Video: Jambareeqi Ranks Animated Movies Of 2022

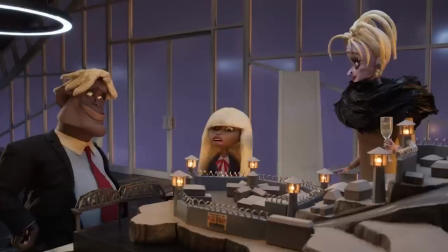[62:28]
You see, the Claxons' prison scheme relies on the couple saving their budget for themselves,
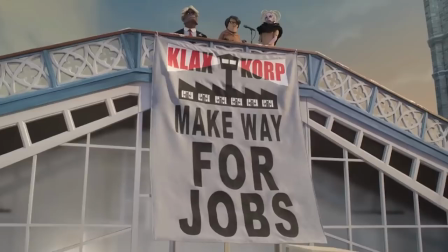[62:32]
leaving prisoners to rot away in horrible conditions, and never being given a chance for a redemption.
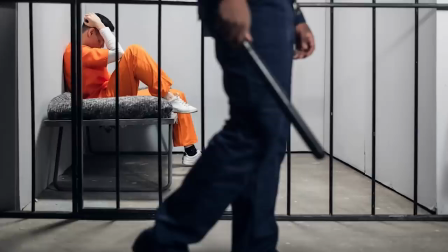[62:37]
I was actually taken back with shock that this movie for kids went out of its way to bravely and brutally dismantle the dark side of poorly run American prisons,
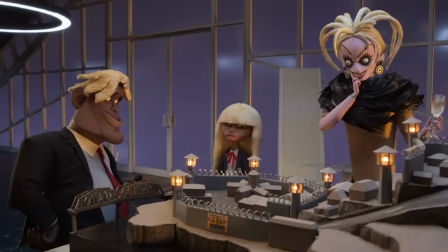[62:45]
teaching kids that even those who run prisons can be corrupt, and that prisons can often benefit their owners more than their prisoners.
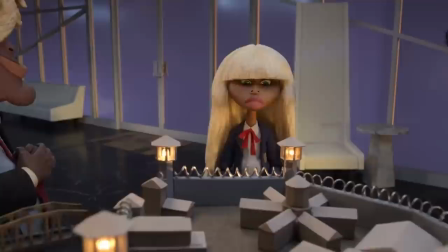[62:52] Well, you make a pile of money for every prisoner you take.
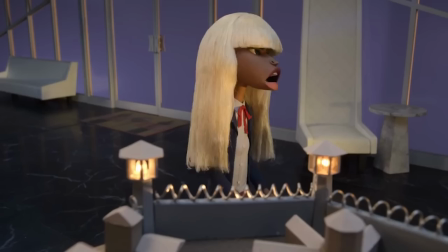[62:56] So you pack them in like sardines, provide crap food, crap medical, dangerous conditions, and zero rehabilitation.
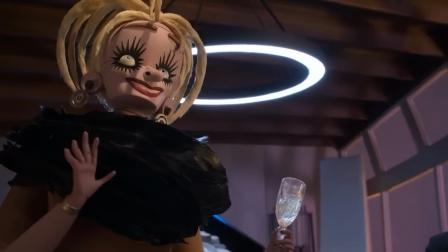[63:04] I am proud of you, dear. That's our business model, exactly.
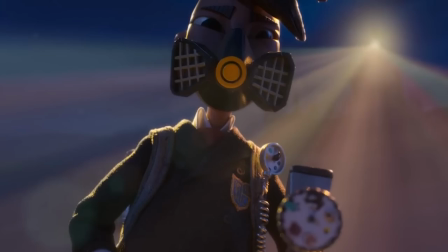[63:10]
Oh, and I have to praise this film for giving us one of the best representations for trans people in animation to date, Raoul.
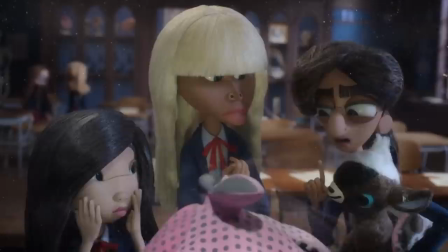[63:15]
A trans teenage boy who isn't just a loyal and dedicated friend to Cat, but also an amazingly talented artist.
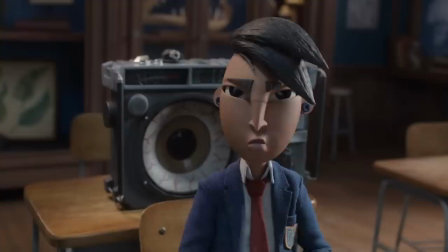[63:21]
I also loved how the film made characters correct any dead naming.
It's none of your business, Ramona.
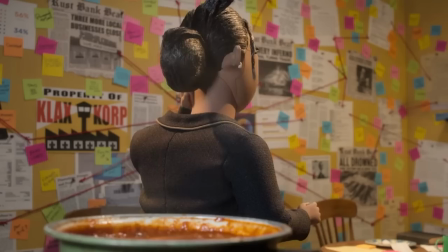[63:27] I'm sorry, Raoul. I keep forgetting.
And gave him a loving, accepting mother.
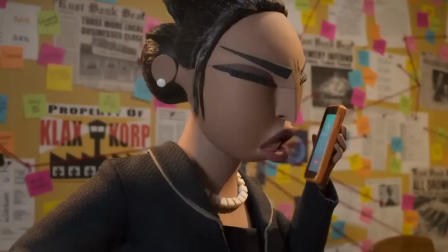[63:32] What am I supposed to do now? I have a son to feed. No, a son, remember?
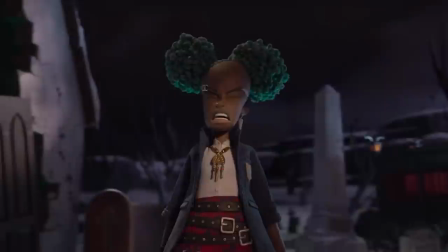[63:38]
You might be wondering why I'm not ranking this film higher. And well, if I'm honest, despite all the wonderful ideas it has, the execution is quite flawed.
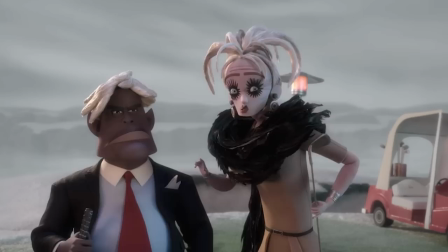[63:45]
There's a bit too many plots being juggled, and we end up with some very messy storytelling. While Selick and Peele are a great partnership on paper, I can tell that they both had separate visions and interests,
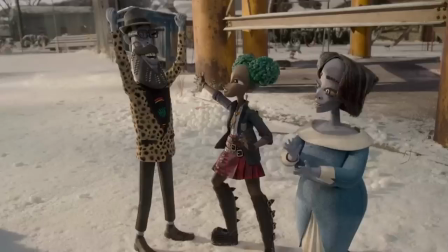[63:55]
so the film can be quite erratic when it comes to deciding what to focus on. In spite of all this, I still loved Wendell and Wild.
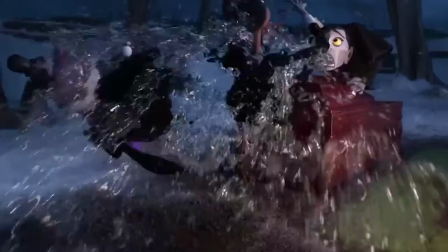[64:01]
I can easily look past its imperfections to appreciate its powerful themes, lovable characters, punk aesthetic, and fun black comedy. Yeah, it's a scuffed film, but if you dig under its muddy grave, you'll find magic.
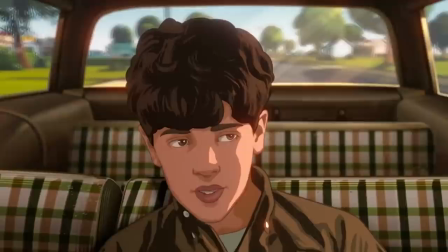[64:14]
Apollo 10 and a Half, A Space Age Childhood.
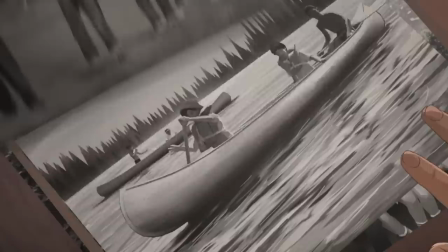[64:17]
Set during the 60s in Houston, Texas, this rotoscoped movie centers on a boy called Stanley, who ends up being chosen by NASA for a secret Apollo mission.
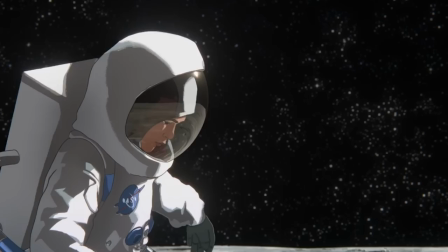[64:24]
While his loved ones think that he's off to summer camp, Stan is actually training to be a child astronaut, and becoming the undocumented first person on the moon.
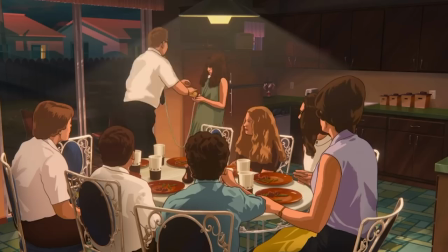[64:32]
What I love about this film is how it intricately develops Stanley's home life and environment.
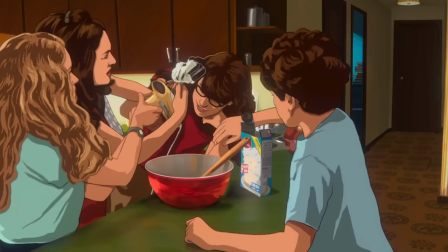[64:36]
The movie goes into immense detail about every aspect of Houston in the 60s, as well as all the members of his family.
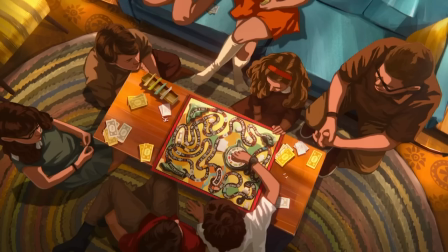[64:43]
It's so immersive that you end up feeling like you're really part of Stan's existence.
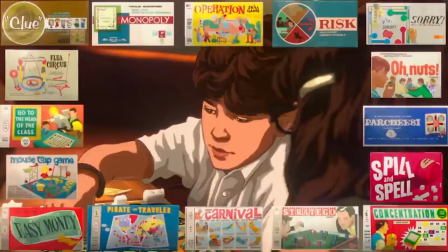[64:47] At night, the games moved indoors, or on the back porch.
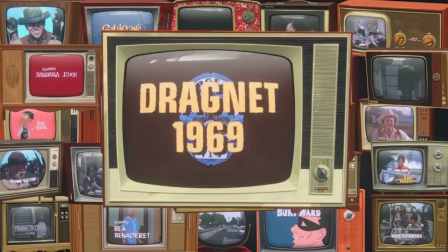[64:52] So many classic board games.
The film combines a slice-of-life atmosphere with history documentary graphics to really draw us into this world.
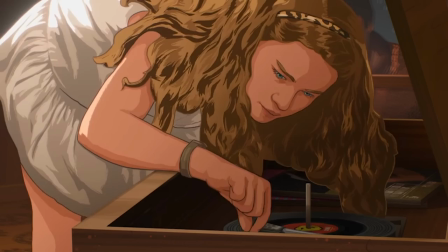[65:01]
I found myself fully captivated by the daily lives of this average Texan family, including their television habits, music tastes, and relationships with each other.
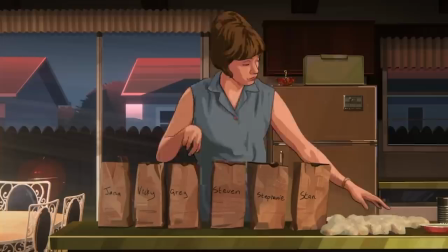[65:09]
Even though I never grew up in the 60s, this movie somehow feels incredibly nostalgic to me.
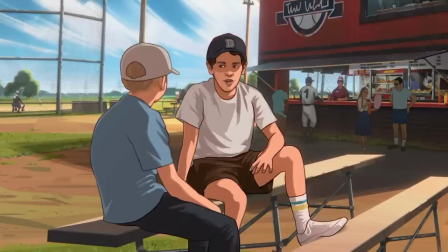[65:14]
I think it's mainly because the film helps us to relate to Stanley's childhood memories.
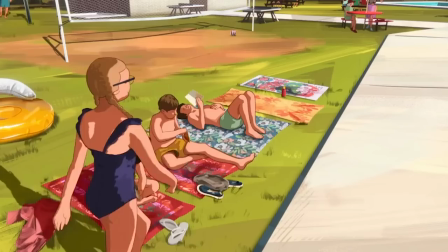[65:19]
My coming-of-age years were dramatically different to his, but I totally resonated with those little things that can stick with us as kids.
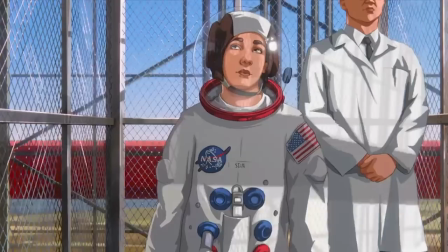[65:25] But the highlight was probably getting to have a Frito pie for lunch, which was really just a bag of Fritos with the sides split open and a bunch of chili mixed in.
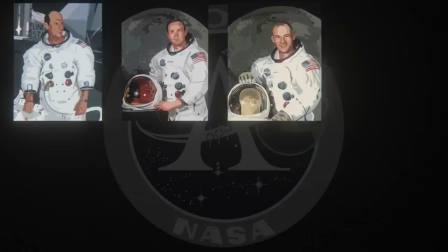[65:35]
When we finally see Stanley's space journey, it means so much to us as an audience,
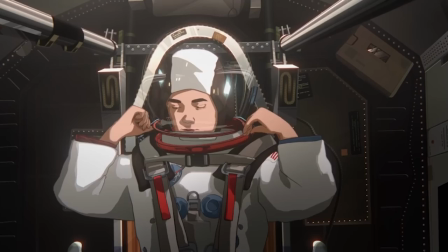[65:40]
because the movie has vividly explored the cultural importance, social climate, and dramatic weight of the moon's landing.
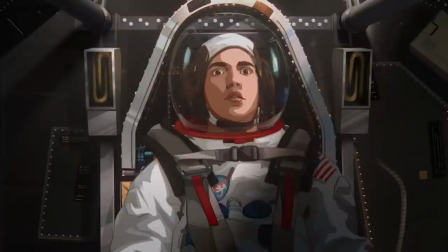[65:46]
The whole thing ends up feeling like a fever dream, with the uncanny rotoscope adding to our strange travel back in time,
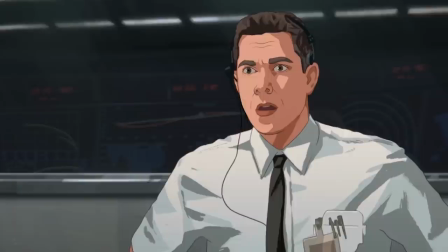[65:52]
and witnessing of an undercover experiment to send a kid into space.
Big crater, very rocky.
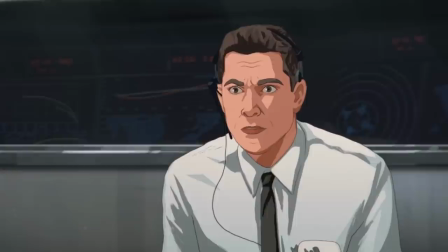[65:59] Well, it looks like you're gonna have to take over the controls and lander yourself.
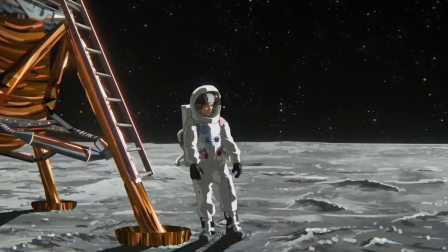[66:09]
As someone who has a love for the slice-of-life genre, biographical storytelling,
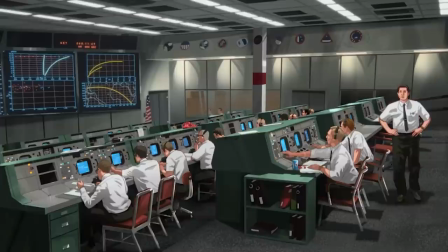[66:13]
and the scary yet inspiring excitement of space travel, I was utterly mesmerized by this movie.
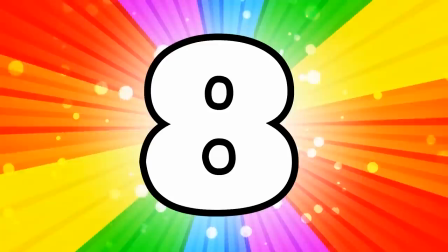[66:19]
So much so that I have a strong feeling that it's going to become one of my new comfort films. The House.
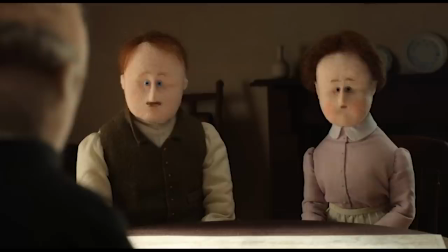[66:25]
This is a British stop-motion animation anthology made up of three stories.
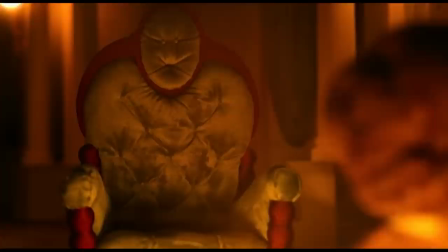[66:29]
Story 1 is about a working-class family giving up their home to live in a luxury mansion, only for the parents to become the furniture.